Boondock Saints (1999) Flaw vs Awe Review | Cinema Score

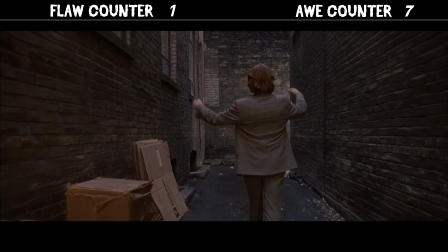4:07 As well as a nice touch for the character,
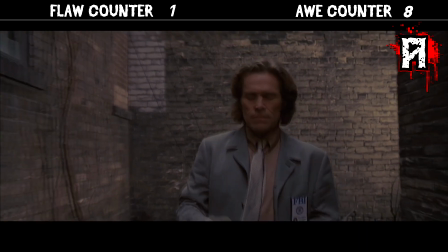4:09 it sets a cool vibe and visual for the viewer. oh really i might just be wanting a bagel with my
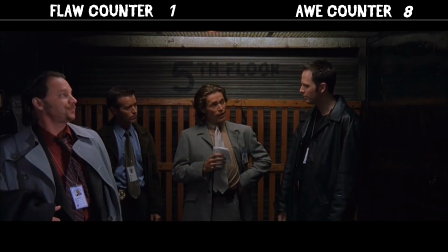4:16 coffee if you watch the director's commentary track on the blu-ray troy duffy
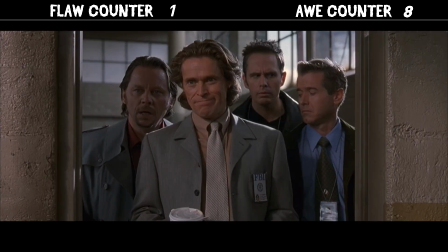4:21 explains why he wrote william defoe's character as gay guess what
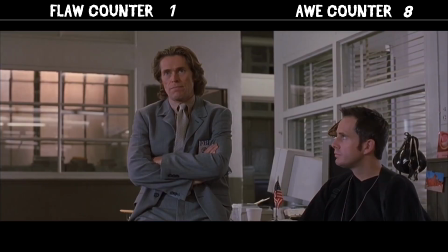4:25 it's not because diversity and representation i'll sum it up but part of it has to do with the way it conflicts
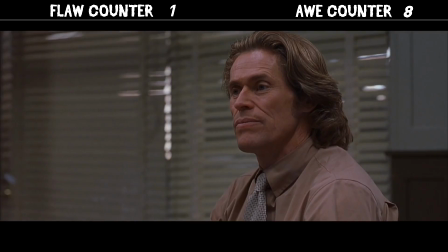4:32 with the ultra heterosexual cops and essentially they get around that shit something taboo for the time,
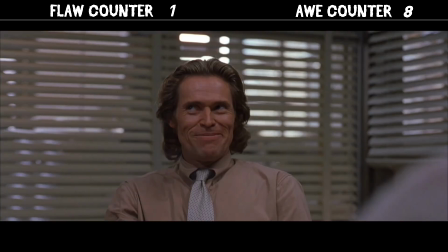4:39 but they grow to admire him for his genius investigator skills and the person he is.
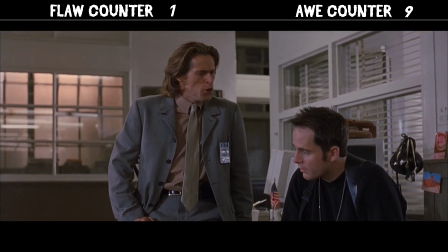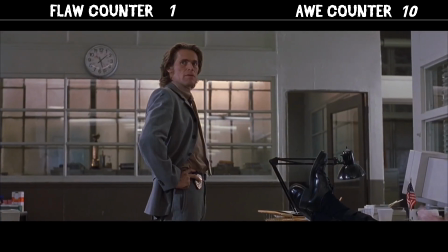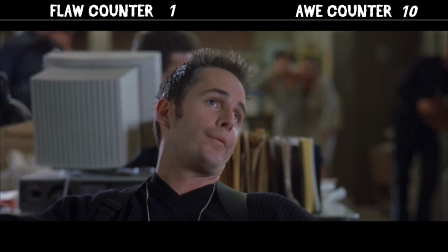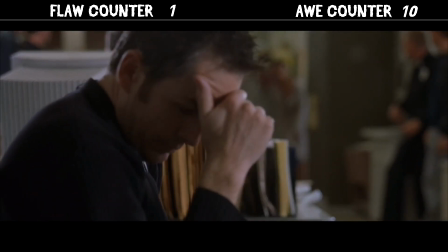5:01 Detective Greenlee being wrong repeatedly adds to the playful style to the
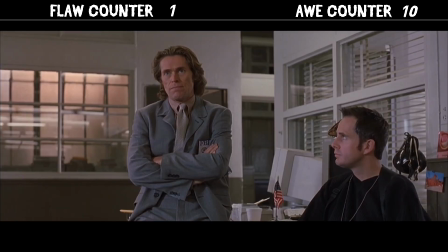5:06 story. the movie is loaded with moments with similar charm the brothers turn
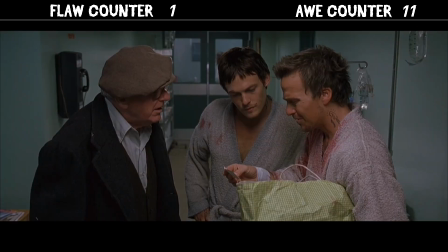5:11 themselves in after stashing the Russian stuff and now that we got a tease of the
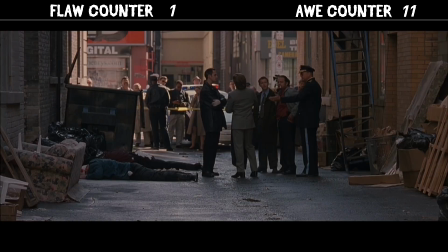5:15 strange crime scene the story flashes back to the start of the bar brawl
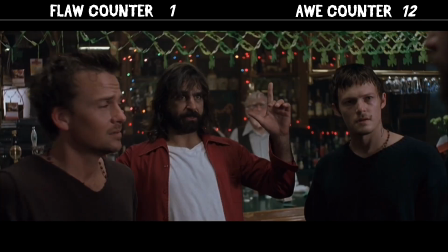5:20 Rocco kicks things off but they ADR him finishing his sentence
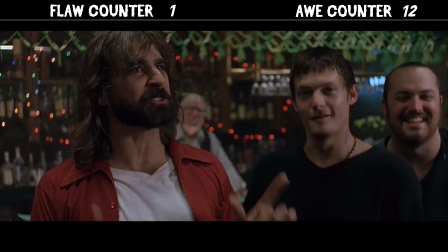5:25 after getting smacked in the cocksucker there's no way he's gonna keep talking through that Sick!
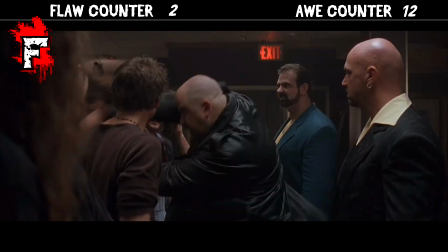5:30 Her face looks like an egg!
So that's how he got the butt bandage.
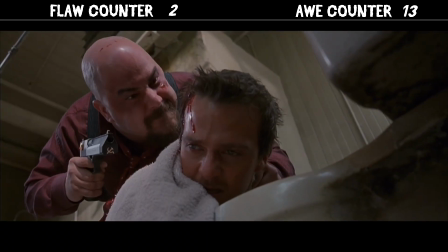5:37 I come here to kill you. But now I kill your brother.
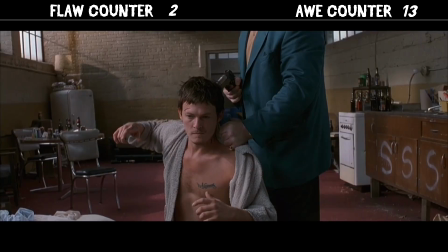5:42 Okay, Ivan's gonna kill Murphy. So why doesn't he just kill him right here? Zero witnesses and it's a squatter's building.
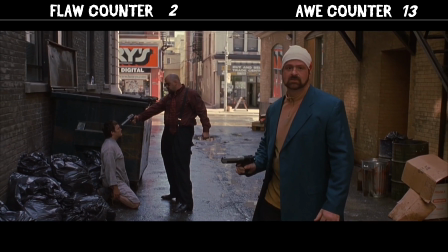5:50 He brings him outside? Why? Who knows how many people could see or hear it and then see it?
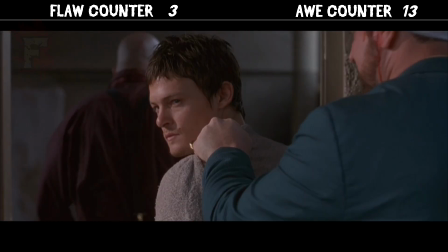5:56 That look.
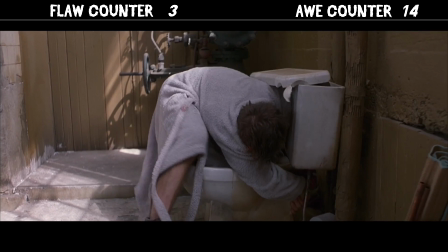6:01 Connor beats on the toilet and hell yes, you feel it. Seriously, that scene has some weight to it.
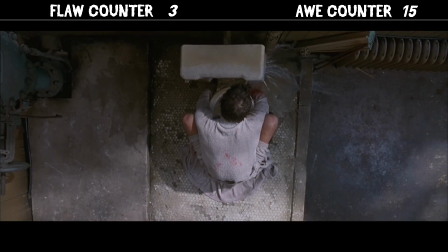6:07 It's gotta be a real toilet. Oh, I love this shot. I was hella excited the first time I saw this moment.
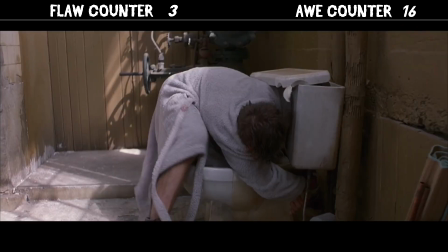6:14 I hate to ruin the vibe. We're having so much fun, but he chips the toilet when he beats on it. I know it's small, but it's really noticeable. It gets chipped. Next shot. It's not chipped.
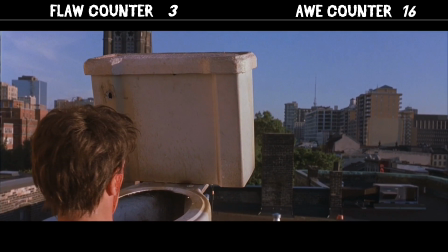6:24 Listen, I appreciate the tiny budget. I think it was only five or six million dollars.
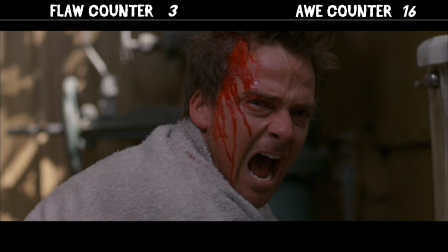6:28 So I get it and there's a butt plug ton of tiny errors that I'm not counting You can see a guy in one of the shots
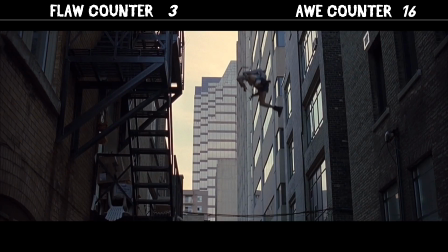6:35 You can see a guy that's just throwing the toilet after you already showed us the guy in the air after jumping off the fire escape And there's
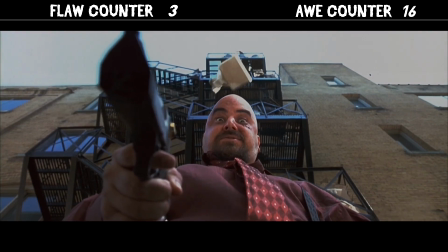6:42 tons of other continuity mistakes that will not be flawed.
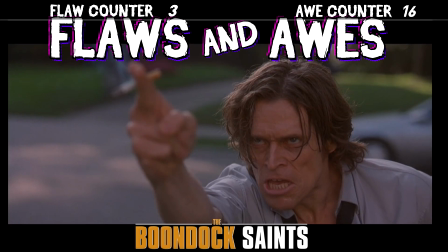6:45 That's not the point of this series We will focus on the ones that are easy to notice and potentially more distracting The
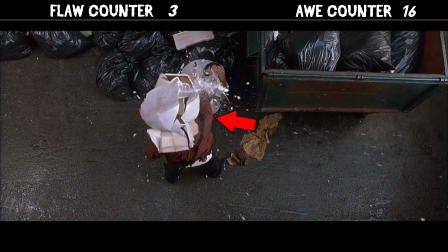6:52 falling prop doesn't have the main hole and then just a flat top when it hits the guy It doesn't shatter anything at all like a toilet.
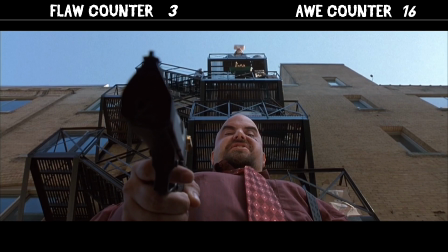7:00 Trust me, one flaw is kind. There's like a dozen here alone.
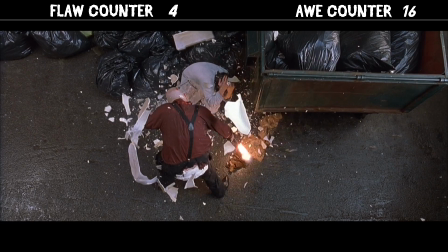7:05 Okay, the Russian's gun clearly shoots straight down and not into the side of the dumpster with the bullet hole.
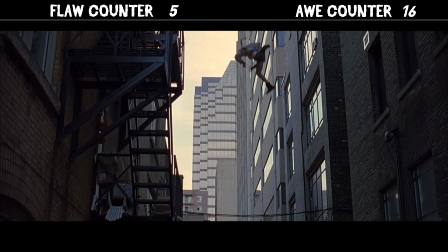7:11 And yes, yes, the fall is too high. He'd be jacked up way worse than a limp and don't give me that it broke his fall nonsense.
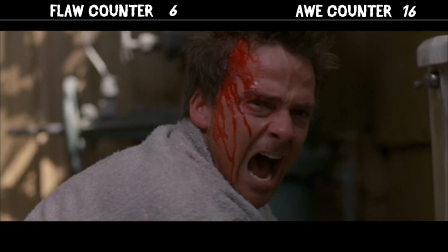7:17 It's too tall. With that out of the way, I freaking love this scene flaws and all but it's
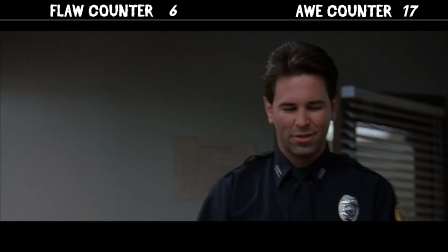7:25 okay with me if your friends sleep over william defoe rocks
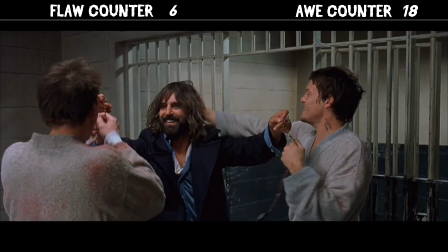7:30 this scene takes five seconds but it solidifies their relationship rocko made sure without being asked to get their necklaces because he knows how important they are to connor and murphy
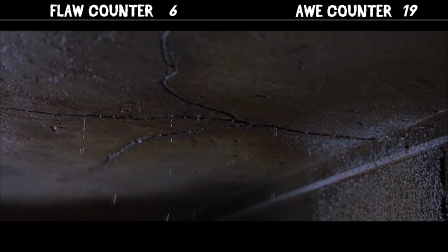7:42 there was supposed to be a dream sequence here but the budget said no so we got this cheesy symbolic baptism i prefer the
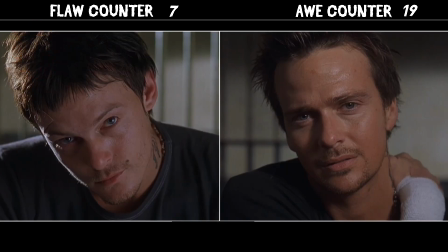7:51 very subtle look that they share it says something changed the
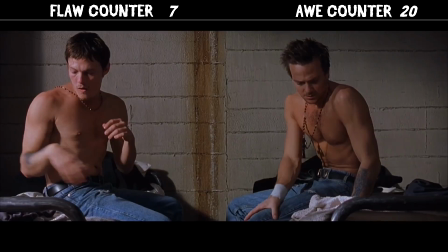7:56 pager they stole from the dead russians goes off directly leading to the next story beat
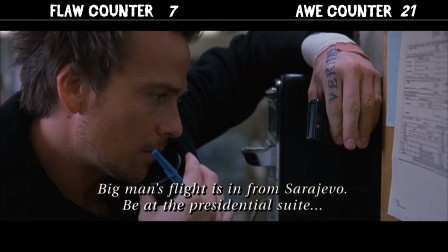8:02 connor uses russian to get info that keeps the story flow smooth this was set up previously showing the brothers are smart
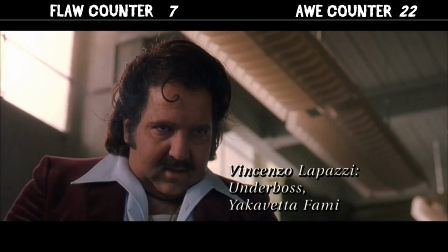8:09 and they speak several languages ron jeremy as a mean elvis I shouldn't have done that.
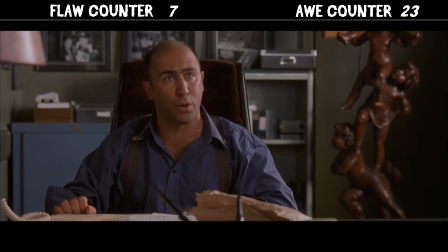8:16 You're not supposed to tell a guy you're going to kill him no more. Taking all the fun out of the job.
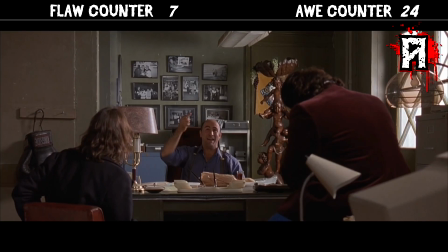8:21 Excellent casting.
I'll have a Coke.
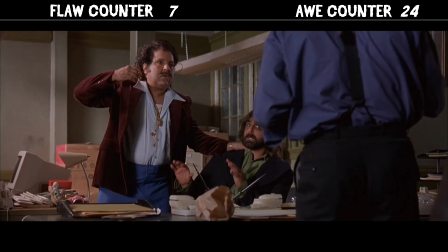8:25 Ah, the 1990s, when bad guys can crack racist jokes without offending someone on Twitter.
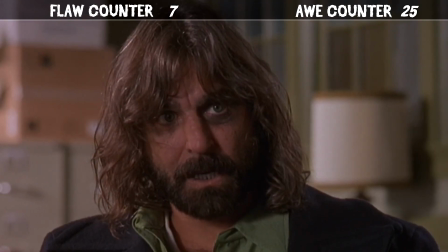8:33 Tell me one more. What?
I love this look he gives him. Rocco is fantastic.
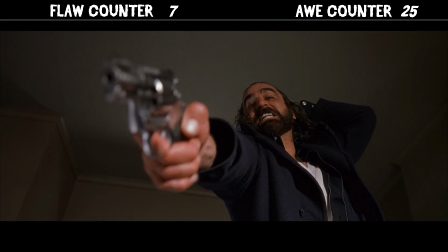8:38 He is consistently great in every scene he's in. It's established that the brothers are poor.
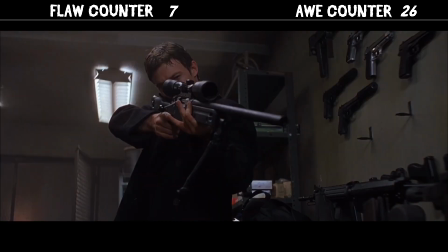8:44 However, they steal guns, money, and jewelry off of the Russians. And that explains how they can afford this amazing shopping spree.
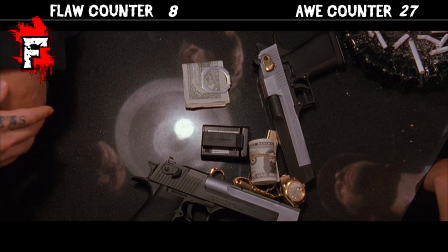8:52 The money looks terrible, though.
If I ever win the lottery.
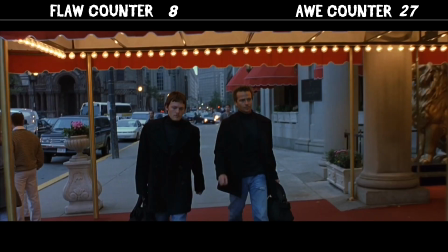8:58 1990, sleek. Combined with the score, this shot is fire.
Uh-huh.
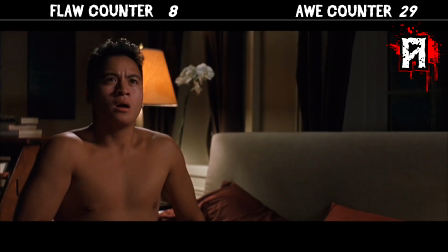9:05 Just wanted to cuddle. What a f***.
We know the brothers went to take out the Russians.
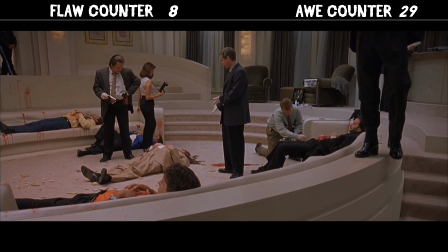9:11 Well, more Russians. And yet again, we cut to the crime scene aftermath. And it is enjoyable as hell watching them put it all together. And because of the comedic and fun style, I'm not going to flaw the unrealistic forensic procedures. William Dafoe on top of the couch, it utilizes that space beautifully.
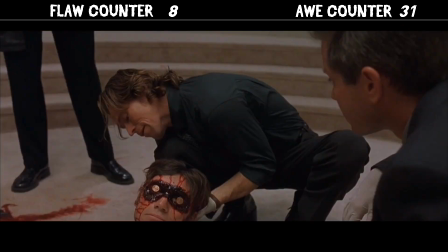9:32 Is that a sleeping mask with some gunk on it?
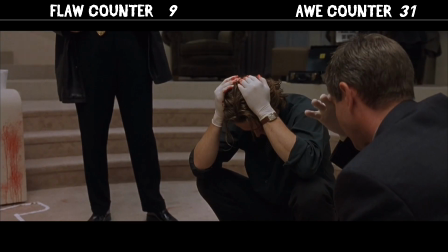9:36 I was going to flaw Agent Ass Blaster for touching his hair, but they show a cop looking grossed out. blood in his hair still and it's played purposeful
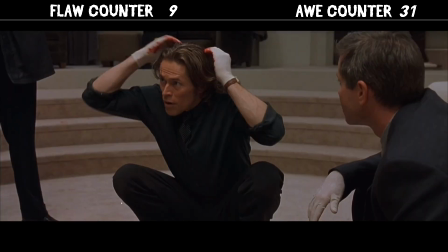9:45 to show his character breaks down the more focused he gets like his full brain power is on the crime scene breakdown and nothing else i
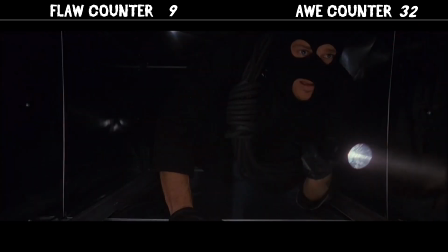9:54 love what's next so let's get the flaws out of the way the mcmanus brothers wait
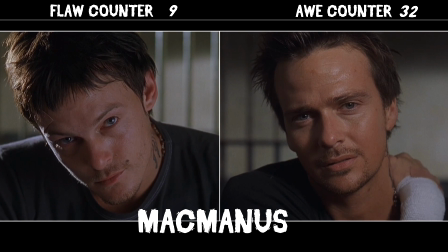9:58 oh shit i just noticed that agent smeeker is chasing down the
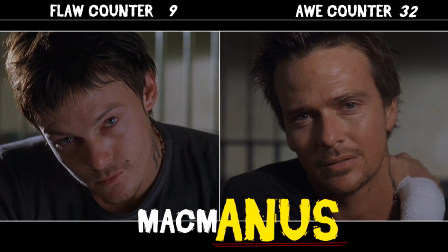10:03 mcmanus brothers anyway anyway they get lost
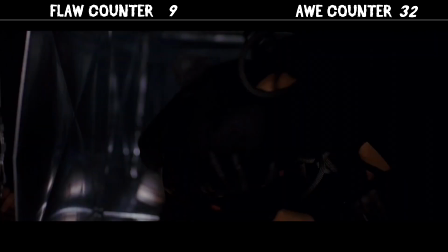10:08 in event and they start to fight and here you can see the set and possibly fingers from a crew
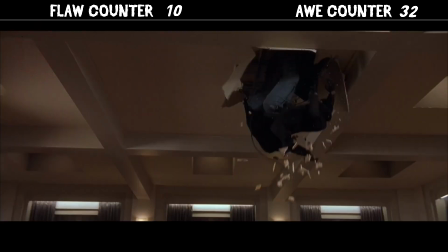10:13 member they fall through the ceiling and you can clearly see a wide space that isn't a vent or the vent they were supposed to be
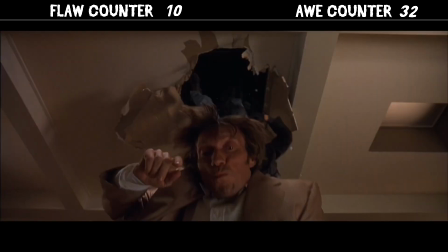10:20 in nor do you see even a little piece of metal like they even tried to fake there being a vent also there isn't anywhere for the rope to
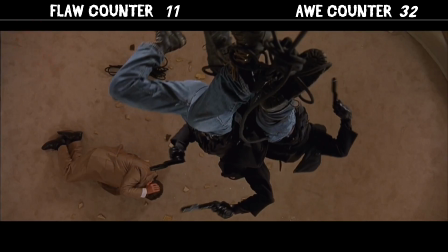10:28 get caught up on however i still enjoy this moment the gunshot wounds explode
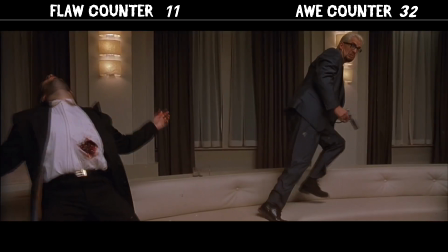10:33 into blobs of blood slow motion activated the ropes they argued about
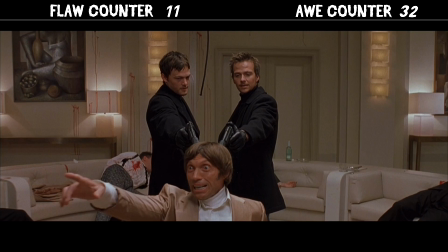10:38 saving their asses yes they lean more towards fun than they do realism
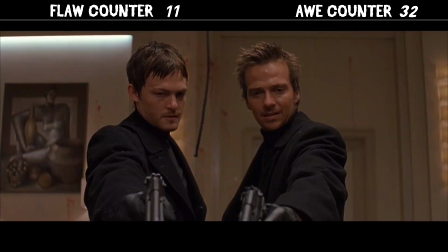10:44 but that adds value because you enjoy watching this if it's your fifth time your 10th
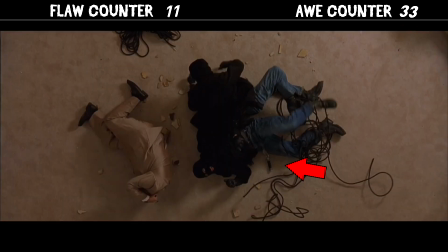10:49 time your 20th time wow that knife sure is flexible the sudden black and white here symbolizes
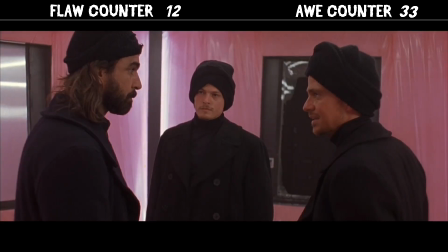10:57 how the brothers view what they are doing it is simply black and white evil man his damn eyes are twerking
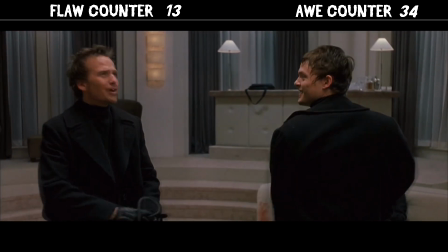11:06 Name one thing you're gonna need the stupid f***ing roll for.
Their dynamic works.
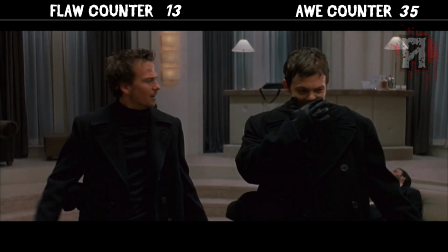11:11 We're good. Yes, we are.
There's just enough world building to get why Rocco shows up.
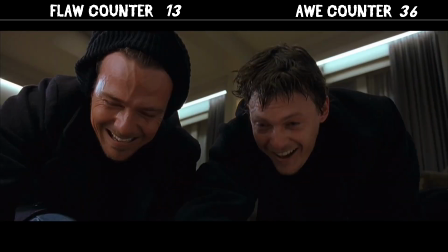11:18 First, they scare him, and then they make fun of him, which sets up the next part of the story.
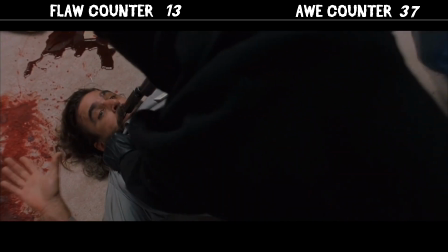11:23 A f***ing sex shooter. Nine bodies, genius.
And it adds humor.
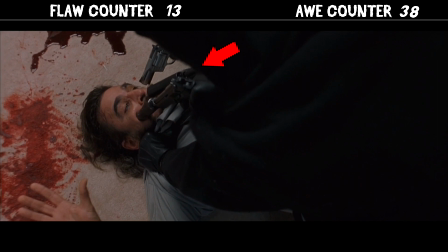11:28 This editing and filming flaw is distracting, though, shifting from all three guns in Rocco's face to only two.
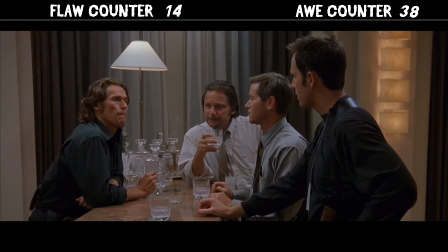11:35 Now the structure is evolving at first It was the crime scene fully and then
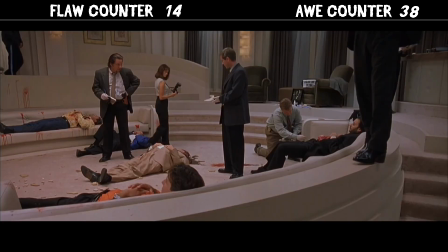11:40 the crime fully now it's softly switches from crime scene to crime
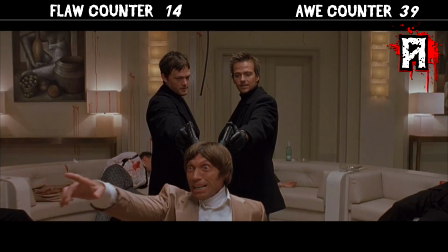11:45 back to crime scene then crime The story takes a breather to fill
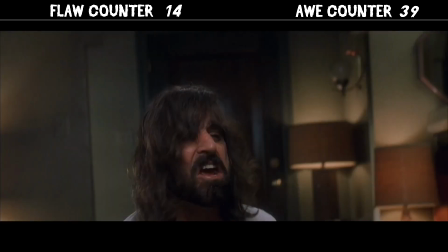11:50 Rocco in on the brothers new vigilante actions And it does well pulling the viewers
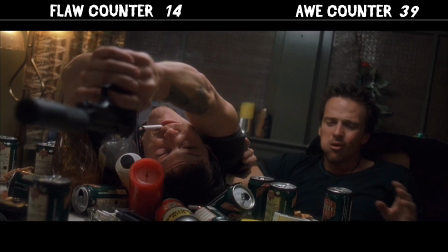11:55 in to just have fun and hang out with the three and then we get one of the
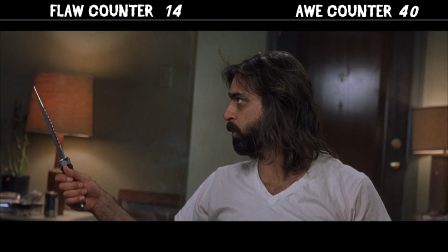12:00 most unforgettable scenes Rocco completely obliterates his girlfriend's pussy.
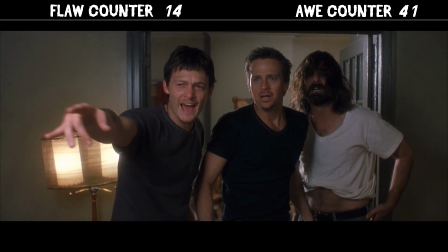12:08 And Murphy's reaction is great. As funny as it is, the gun don't recoil.
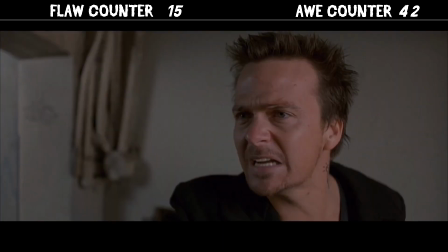12:17 There's a small scene here, but it shows that they're worried about Rocco's boss sending him in with a six-shooter knowing there was nine guys.